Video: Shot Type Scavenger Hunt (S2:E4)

Other things to keep in mind when you're thinking about framing is that in each frame there are 3 different distances from where the camera is to the back of the frame, we can say.
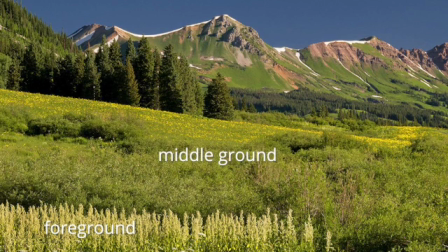4:32 So there's the foreground, what sits in the very front of the frame. There's the middle ground, what sits in the middle of the frame, and then the background, what's in the background. So I feel like we have a natural sense for this, but it's important just to keep this distinction clear so that when you're looking, you see the whole frame. Foreground, middle ground, background, and all sides of your frame. So now let's talk about shot types. These are different ways to frame our subject. You've likely heard of many of these, but we'll run through them together.
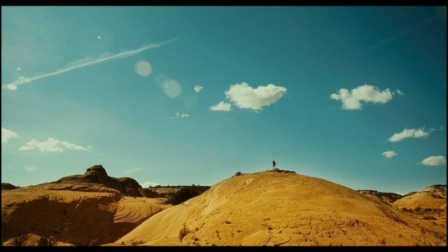5:01 All right, so first let's look at our extreme wide shot. This is used to show the subject from a distance. It's usually used to show the environment in which the story is taking place. It can help to establish a scene. The character doesn't necessarily have to be viewable in this shot. It's more about the environment in which the story is taking place.
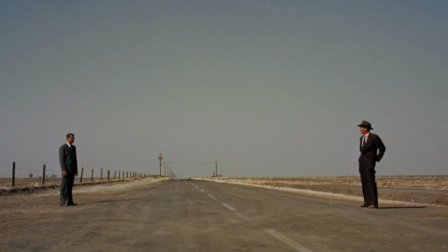5:22 And then we get in a little bit closer in terms of framing, and we have our wide shot. So this shows the subject from top to bottom, but also still establishing them within the scenery around them. So head to toes can be further back, doesn't necessarily have to fill the frame, so that we can see them in relationship to their environment.
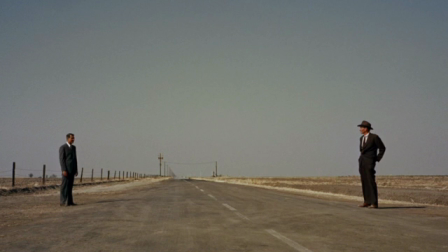5:42 This shot often sets the scene and our character's place within it.
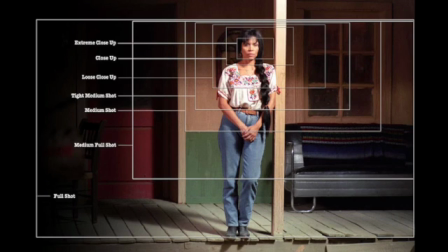5:48 So you can see that many of our shots are defined by the boundary lines of our bodies. Since very often a subject is a person, this has become a common way to break down our shot types. So our full shot, we can see all around the frame here, is a character from head to toe filling the frame.
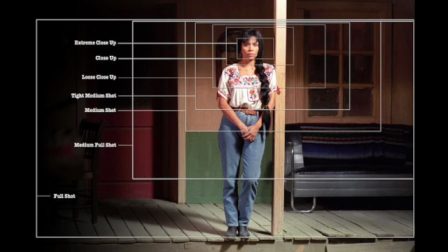6:08 And then we get into various other shot types. Our medium shot is typically from around the waist and up, and then our close-up is around the chest and up. And we'll look at these in more detail as we go through, but I just wanted you guys to get a sense for how the shot types fall on a person's body.
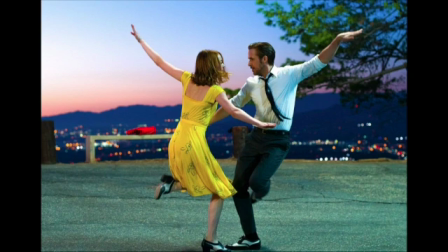6:29 All right, so our full shot is filling the frame from head to toe, so closer than the wide shot on a person, less concern for the scene around them, and more focusing on the movement or the action that's taking place with our subjects in the frame.
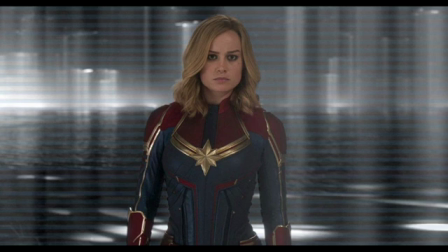6:46 A medium shot is typically from waist and up, and this is going to show the subject in more detail. This is one of the most common shots seen in film.
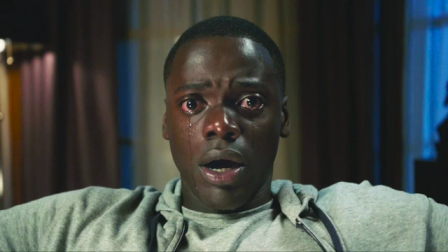7:00 And then our close-up is going to be chest and up, and this is really used to show the character's emotional state. We can see their face, their facial expressions clearly. And then there's an extreme close-up.
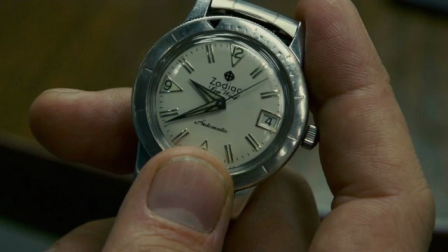7:12 This emphasizes a small area or detail of the subject, such as an eye, or in this case their watch, perhaps the time, or this particular watch is an important detail that the viewer needs to understand and see up close to be in the story. So the last thing I want to talk about in terms of composition and framing is our aspect ratio. So this can get super technical and wonky, but basically what I need you to understand is that all cameras and all monitors, what we are watching our footage on, can show our footage in a certain aspect ratio, which means the height to width of our frame. So the most common aspect ratio is 16:9. That's for HD and most things that our phones capture and that our basic cameras capture and what we're viewing on our TVs, 16:9.
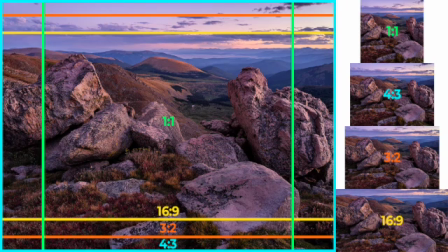8:02 You can see here in this image that there are other aspect ratios and that the ratio of width to height changes what is in our frame and how we're capturing our shots. Now that you're equipped with that new knowledge, let's make our viewfinders together so you can get out there and start framing things up.